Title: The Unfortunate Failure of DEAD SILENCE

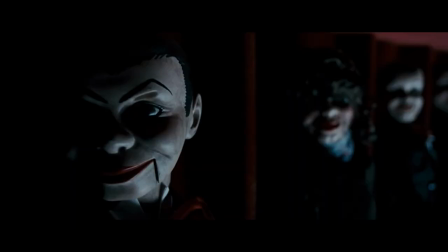While I'm certainly not going to debate the ethics of the town's response, they were not exactly unjustified in killing her to a certain degree,
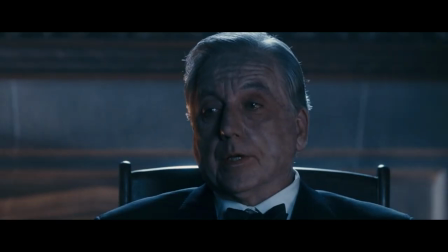although an alternative of way to look at it to give it the benefit of the doubt is to assume that the movie is intentionally leading us to believe that
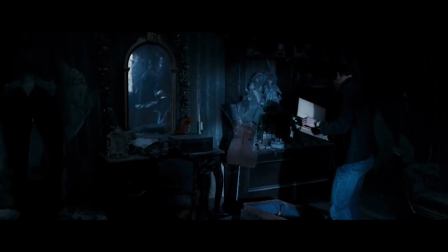Mary was innocent,
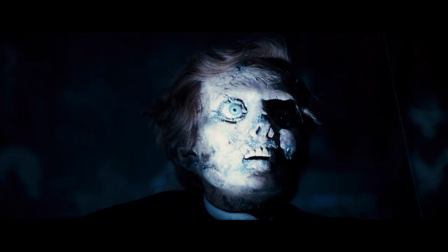and then gut punching us with the haunting truth after Jamie and Detective Donnie Wahlberg find Michael's corpse in Mary's abandoned theatre.
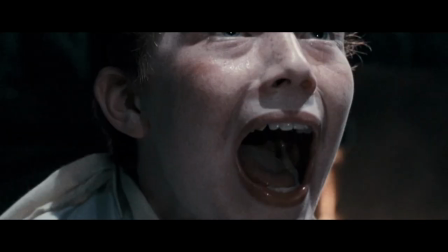Put it this way, the town accuses her without ever actually finding Michael's body,
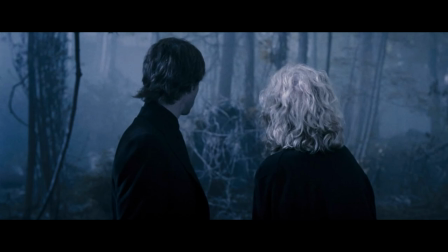so it does leave a massive question mark looming over the truth, because it's an accusation based on zero evidence.
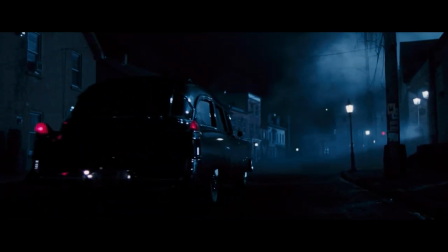Hell, it's even stretching the truth a bit to say that the entire town was to blame for Mary's death,
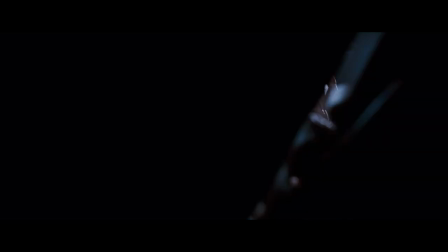because it was predominantly the Ashen family seeking their own form of justice based on prejudice with the help of some of the locals.
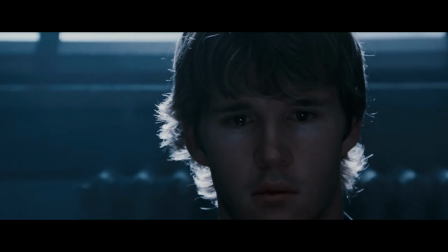Again, it feels like something is missing from the direction of its story.
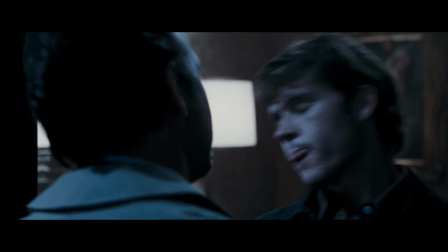It moves at such a brisk pace that some of the seemingly minor but ultimately important details feel brushed aside to get us to the next scene.
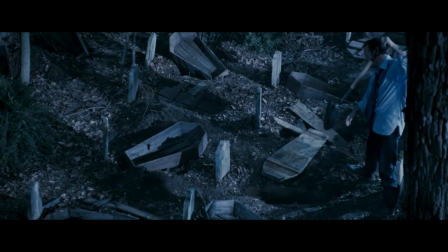There is no real sense of organic progression to the story,
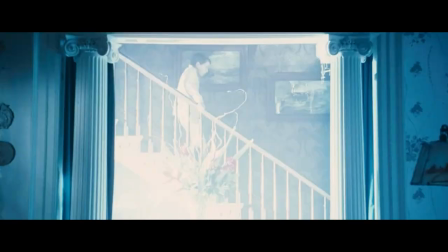it just gives you information at random intervals that are not complex enough to even call it a mystery.
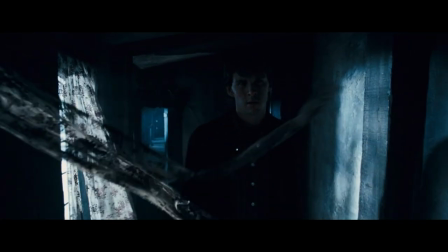However, what I like about it is just how potent the atmosphere is.
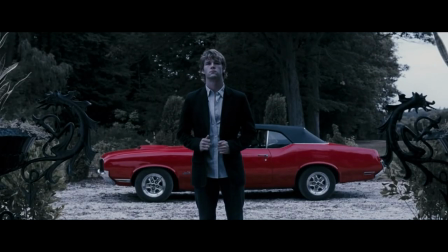While the muted colour palette might be a bit much, the heightened use of red adds a nice stylistic choice to the persistent presence of death throughout the film.
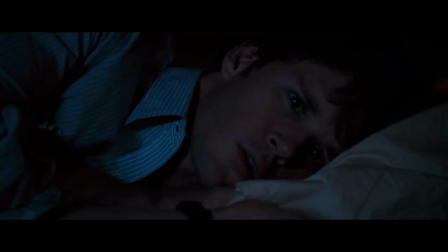Yeah, it's cliched, but it fits with its homage angle,
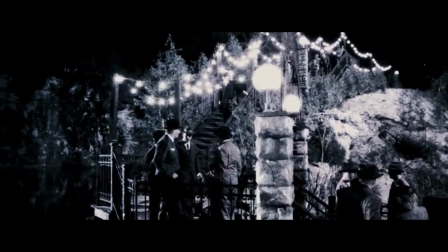especially with the grainy projector transition added to flashbacks to make it feel like a film ripped right out of the 90s.
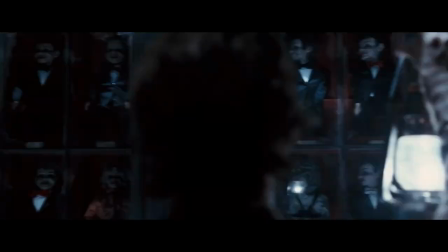I don't think it's necessarily deliberate, but there's an odd sense of charm to how cheap it feels,
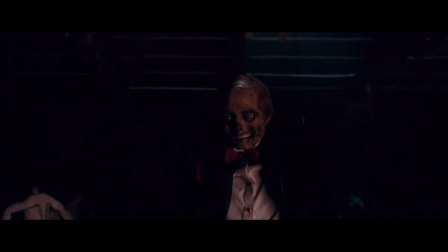considering it seems as if the entire budget went into the visual design of Mary Shaw, the dolls,
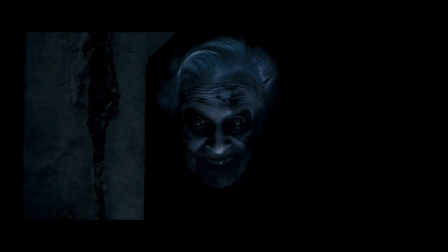and Donnie Wahlberg's moustache. I mean, holy fucking shit is that menacing smile terrifying.
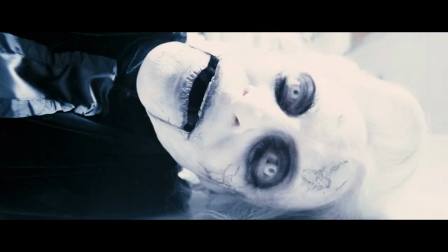It just oozes macabre, while at the same time there's a playfulness to it that very subtly tries to break out of its shell.
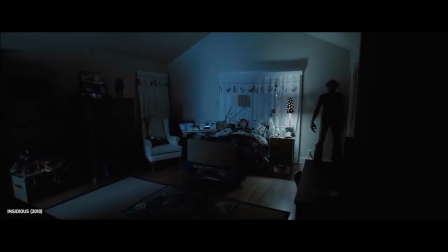Something I really like about Juan and Whannell's next project, Insidious, is that you can tell they really enjoyed the theatrics of Ghost Stories,
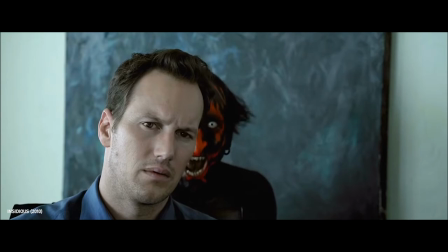and they had the creative freedom to be more fun and nostalgic with it,
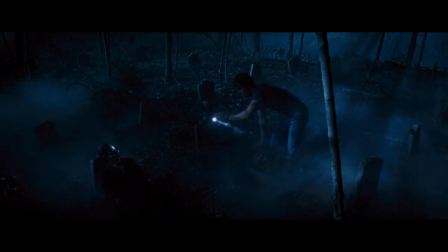whereas it seems to be suppressed in Dead Silence's studio-mandate dark and dreary aesthetic.
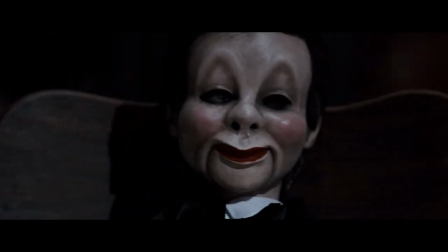The reality was, the studio clearly wanted Juan and Whannell to basically make a supernatural film aesthetically similar to Saw,
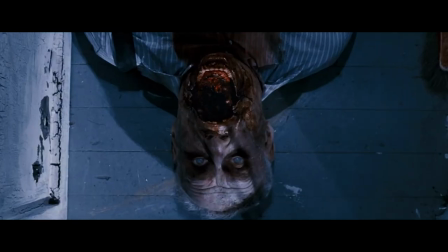so you end up with a lot of fast cutting and choppiness that stylistically makes sense in something claustrophobic and oppressive like Saw,
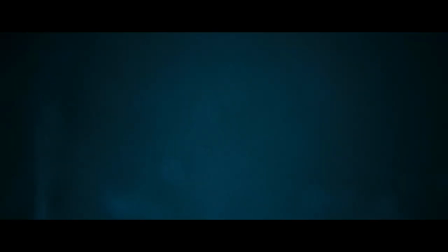but here, there clearly needs to be more suspense and breathing room to let the atmosphere settle in,
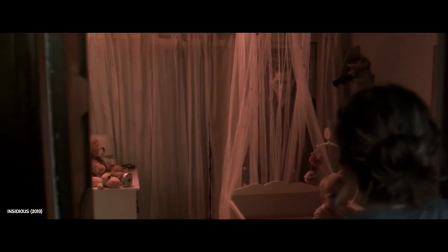something which Wan certainly kneeled in both Insidious and The Conjuring soon after.
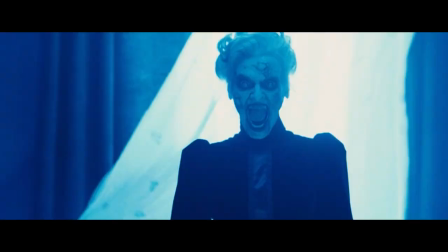If you could not tell the film was made by the Saw creators, then the ending will certainly dispel that,
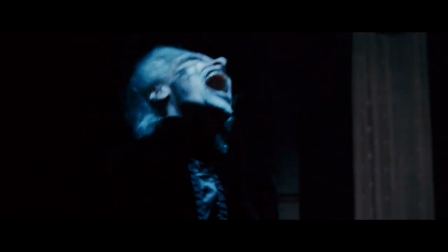as Dead Silence tries to make up for its lack of a compelling mystery, with a twist ending
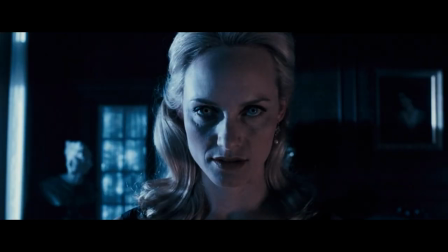that's... not bad, but definitely forced.
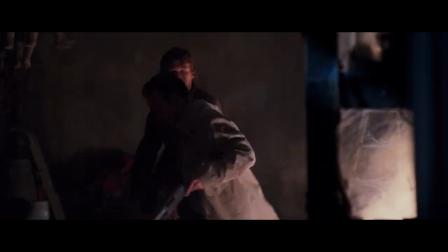Basically, after Jamie has a sudden epiphany that to stop Mary, they need to destroy all of her dolls because they're vessels for her soul to possess,
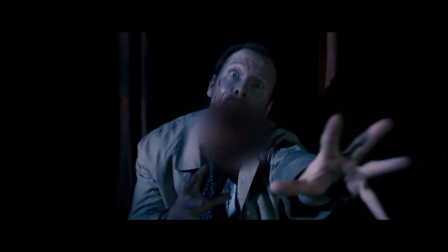Detective Donnie Wahlberg is unceremoniously killed off and
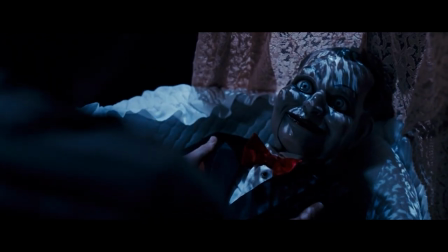Jamie races back to his father's house to destroy the final doll.
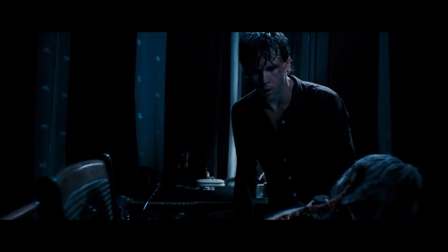However, upon arrival, it's revealed that his father was dead this entire time,
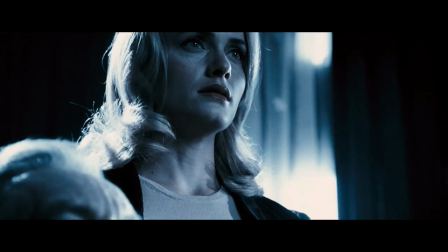and Ella was controlling him as she was actually Mary Shaw's perfect final missing doll.
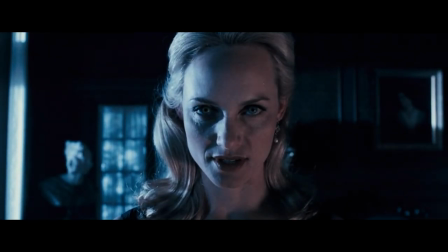I don't know how that works, but just go with it for now, and Mary Shaw leaps out and steals Jamie's tongue, thus completing her quest for vengeance.
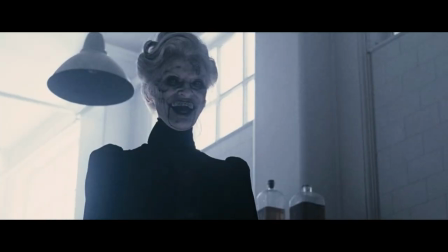Dead Silence is one of those flawed yet admirable efforts where the scares make up for its shortcomings.